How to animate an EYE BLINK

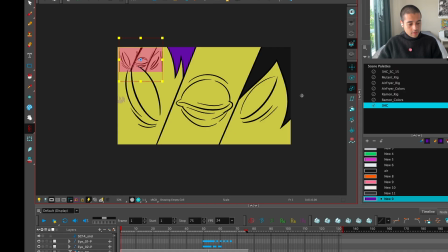I can grab the animatic, move it here, go inside of here,
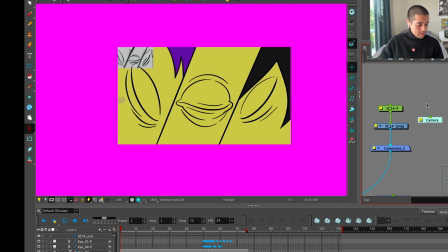composite, camera, peg on the camera, attach the animatic to the camera,
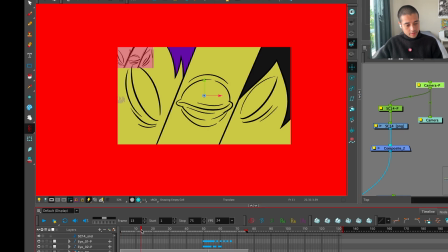mark a frame here,
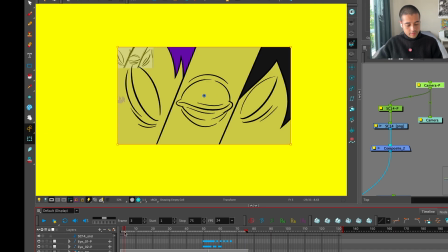bam, then from here,
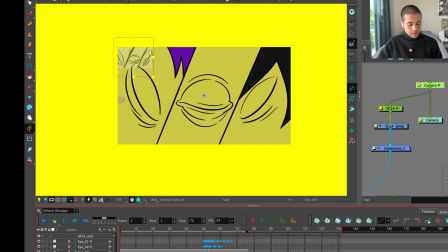cool, then from here to here, 44,
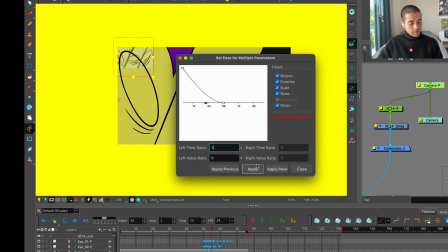eleven. I don't want to have too much slow in there.
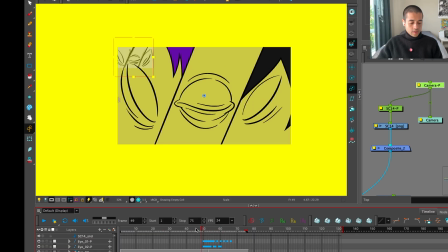Awesome.
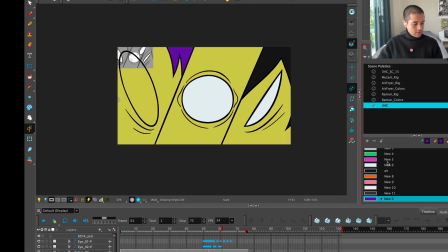Now. I want to add some vignettes here.
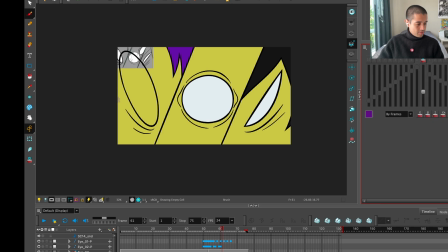Because I don't want this to look too flat. Which is going to be some compositing stuff that I can do later.
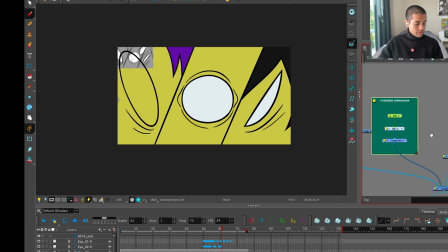But just to show you some cool stuff here. Before animating that eye.
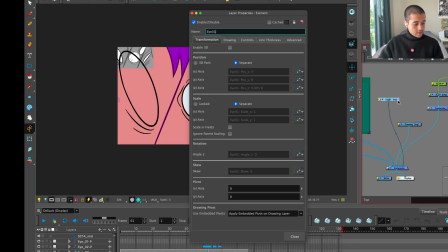What the heck is this? Okay, this is this. Base skin.
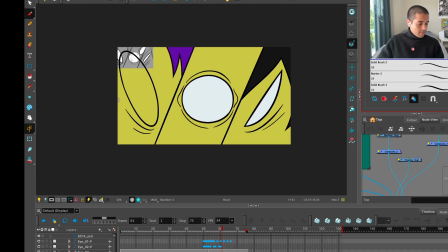You can grab another brush here. This.
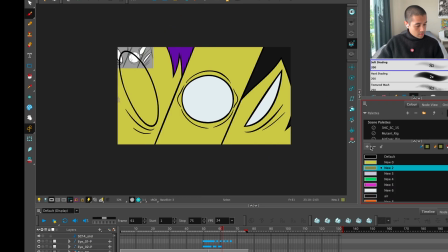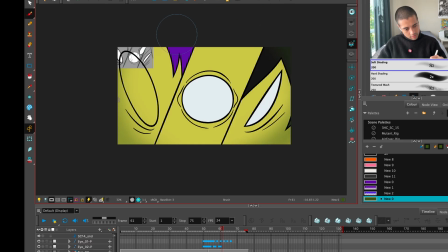So I'm creating this vignette here so everything looks more badass.
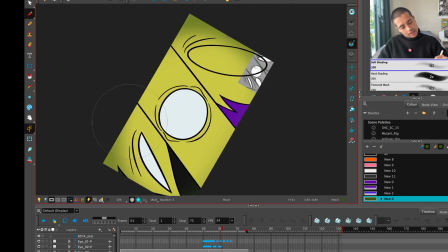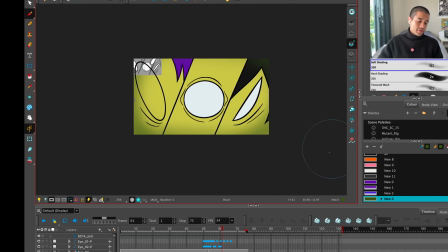This is something that I will later do in After Effects, and I can just refine this, even put some textures.
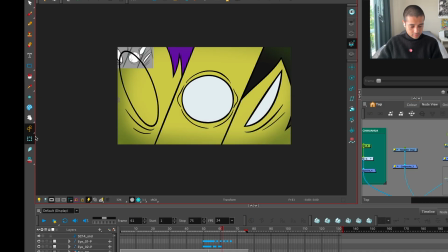What the heck is this? Where is this? I drew it on the same layer.
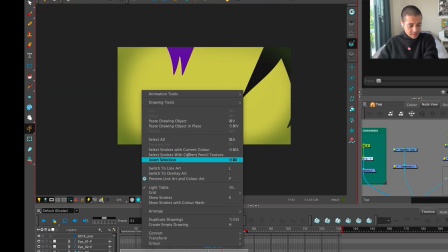I can right click, select stroke the current color, and it will grab all of this.
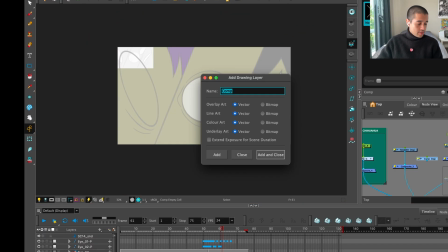I can create another one, it's like comp, and I can just bam, solved.
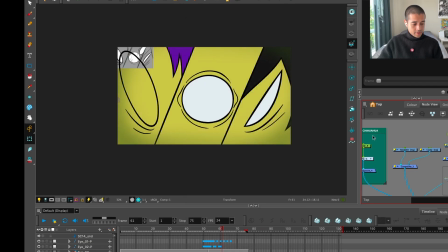And here I can increase or decrease the opacity of this if I want to. Cool, let's check this. Awesome, let's animate the other eye. 53 seconds, 53 minutes, long video.
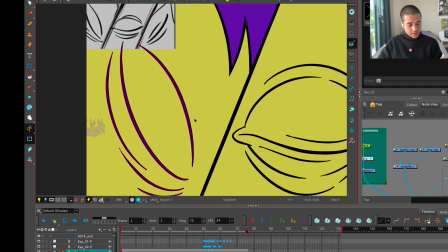And then from here to here I'm going to grab this eye, peg,
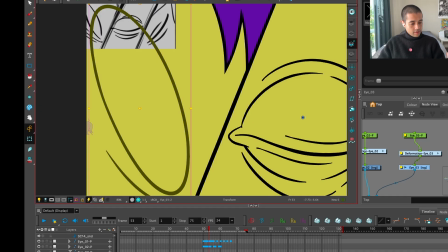deformation chain, let me see here it changed, deformation chain, and here I'm going to start adding my deformers.
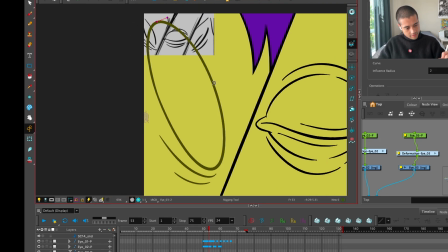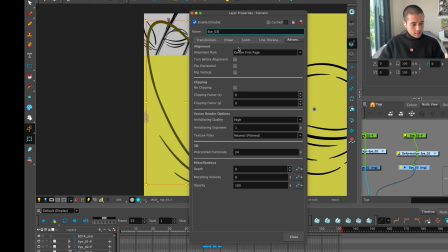Awesomeness. And then here, transformation, transparented peg.
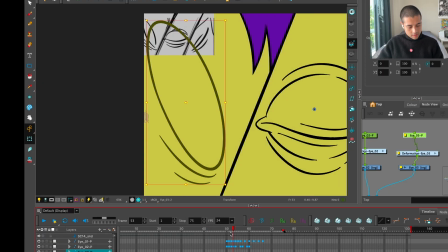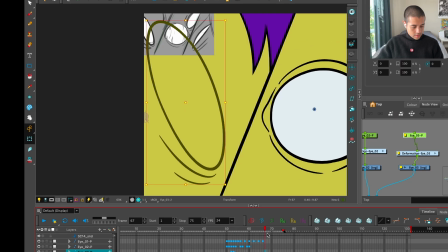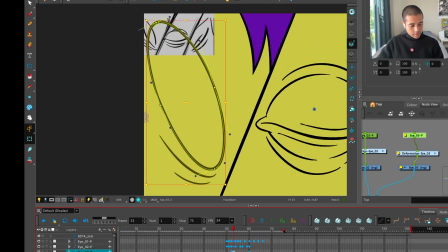So from here to here.